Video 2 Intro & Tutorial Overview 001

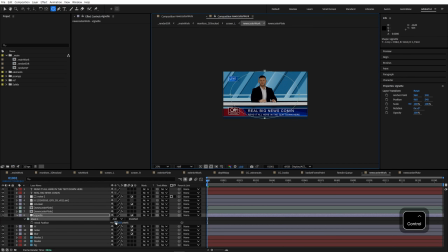70:28 We'll just quickly do an adjustment layer real quick with a big feathered oval. Let's go ahead and set that to subtract.
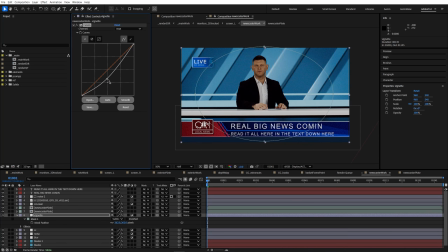70:35 We will put a curves. Levels would work fine. Just going to kind of pull down the midtones here. Nothing like a good old vignette. I'm liking that already a lot better. And I know I said I wasn't going to adjust the Newscaster, but I still might.
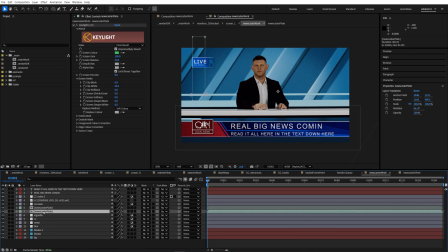70:50 I am going to go ahead and add a little bit of color correction to this layer of him. It's subtle, but I'm just going to lift his gamma up just a little bit. I'm going to go ahead and put that also in this other one.
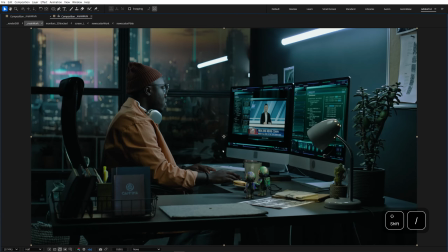71:02 Make sure that the desk gets the same thing. Let's go see back in the main work. Much better, much better.
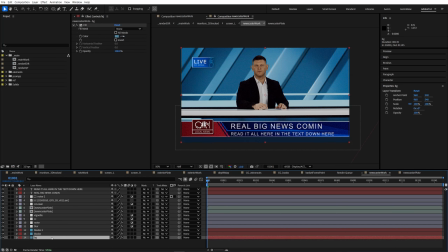71:08 Still might be a bit too bright in the background. There also might just be a hair too much contrast between the blades and the background themselves.
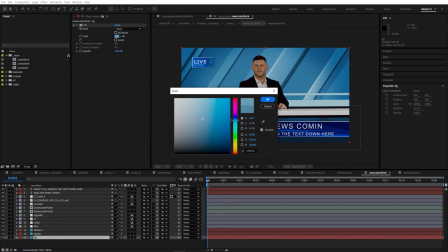71:16 Brighten the background just a hair. And then overall, maybe pull those all down with the CC here.
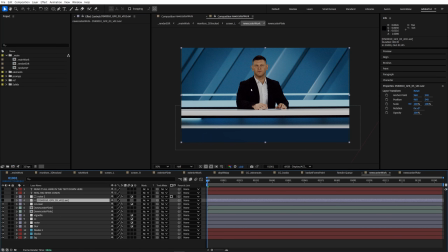71:23 This is kind of nice because it actually makes it feel like his, like the set that he's in is kind of matching the same colors of the lights that are going on his desk. It's all pretty cohesive, looking nice. Let's see what it's like if we blur the background even more. I do want to make sure that the background studio element is not more distracting than he is.
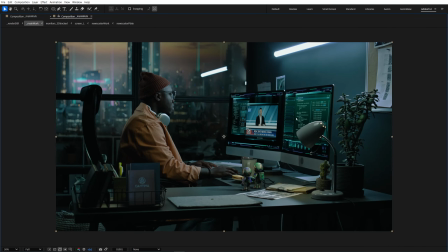71:42 He should be the distracting one. That's much better. I really should have taken a screenshot, but it's definitely better. And his background is less intense. Awesome, that's looking good. We are ready to move on.
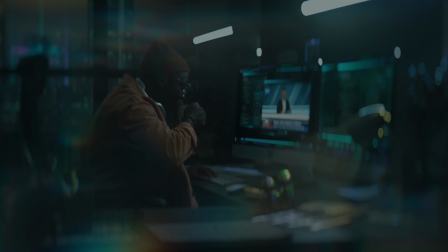71:59 All right, let's get on to some more fun stuff. Let's do some atmosphere stuff. That sounds fun. So we'll go ahead and start with maybe the light here.
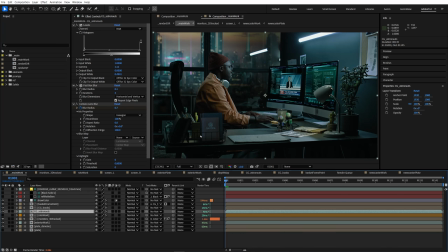72:06 Actually, maybe even before I do that, we should add kind of the overall atmosphere to the shot, which will give us the idea of how foggy it is in there before we go ahead and add the light to the lamp. So I'm gonna go ahead and just make an adjustment layer. Well, we'll call it Atmos. Yeah, that sounds good. And we're gonna do this. I'm gonna try doing it with a glow first.
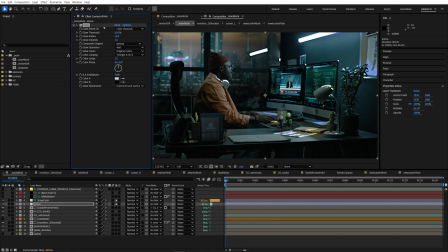72:27 Right out of the box, there's a lot of stuff we should do to this. First thing I'm actually gonna do, I'm gonna bring the threshold way down.
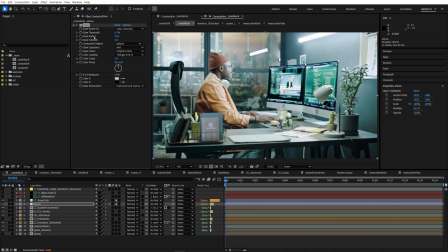72:34 Like I want it to impact almost the entire plate. We're gonna bring the radius way up, like way, way up.
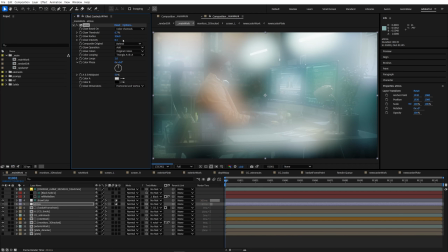72:41 So obviously the intensity is way too much. Let's go ahead and bring that way down.
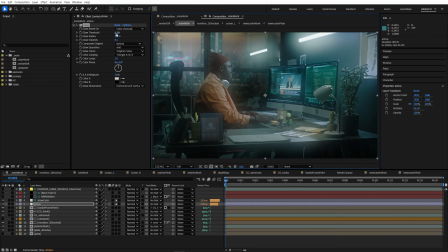72:45 It's kind of cool, but obviously too much still. As we dial this in, continue to mess a little bit with threshold and radius.
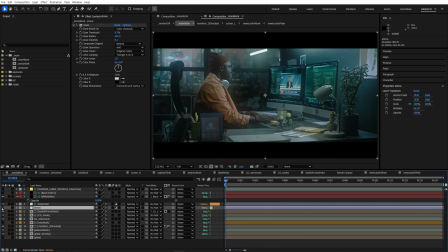72:57 So one thing you'll notice immediately is how much brightening is happening overall. It's creatively changing your whole exposure of the plate.
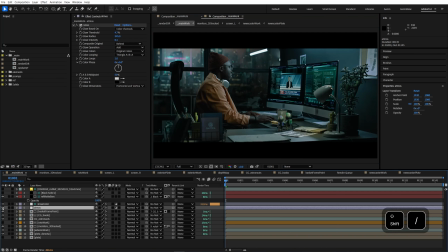73:04 It's lifting a lot of the dark areas, and we don't necessarily want to mess with that.
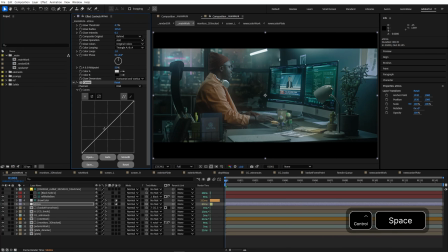73:09 What we can do is we can kind of counteract what we've done with the glow. Maybe we add a curves and we kind of start pulling down the mids here.
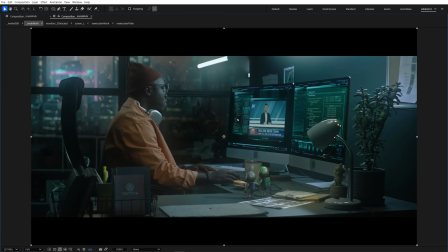73:17 So notice how now we're getting atmosphere, but we're not getting an overall increase in the brightness of the plate.
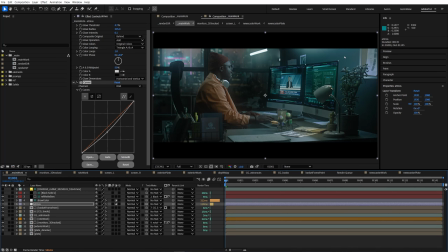73:24 We're counteracting it with this. So we're kind of getting all that nice haze, but we're not actually messing with the exposure overall. Probably still way too much, but it's getting there. We can easily just dial it in here.
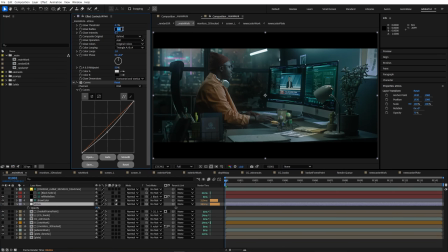73:37 But notice how the radius has to be giant for this kind of thing, maybe even more. Because you don't want to see, let me lower it down to like 100.
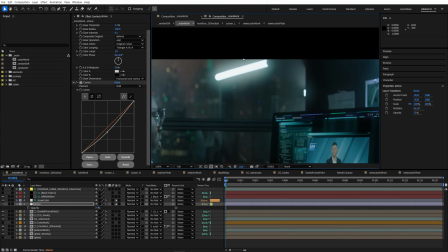73:44 If you're just trying to add a little bit of atmosphere, you don't want to visibly see the halos around the bright areas.
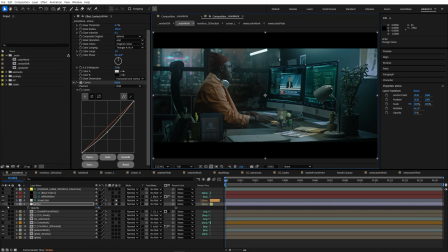73:49 But if you go with a large enough radius, it will kind of add that overall adjustment. It definitely adds the feeling of atmosphere without necessarily damaging things. When I toggle it on and off, what my goal is, if I blur my eyes a little bit almost, I want to make sure that the overall feeling of the plate and the exposure is not being impacted.
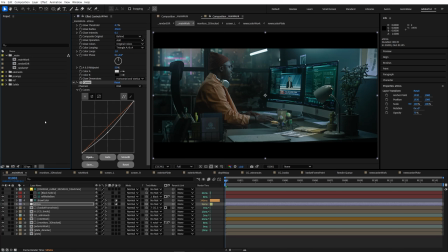74:07 It should stay about the same. That's kind of what I'm looking for there. And this combined with the little lamp glow that we're going to add is going to go a long ways. All right, now we can do the lamp.
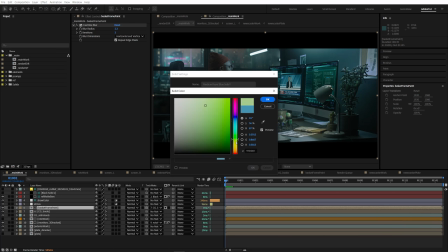74:16 Let's start with something as simple as a solid.
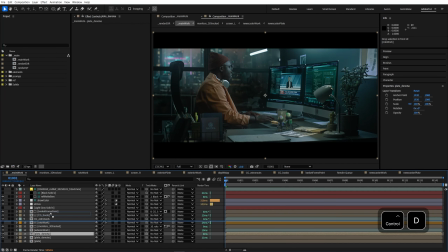74:20 I'm just going to go ahead and duplicate this plate that I keep as a backup down at the bottom with this gray solid.
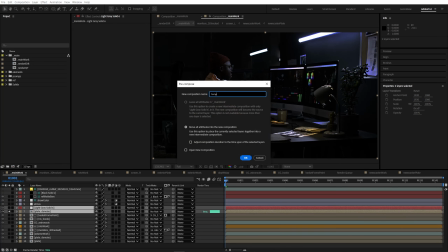74:26 I'm just going to pre-comp this and we'll call this lamp light work.
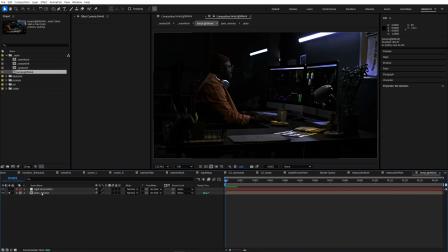74:31 So now I can go in there and maybe I'll turn this plate into a guide layer. I'm going to make this little pre-comp where we can work on the lamp.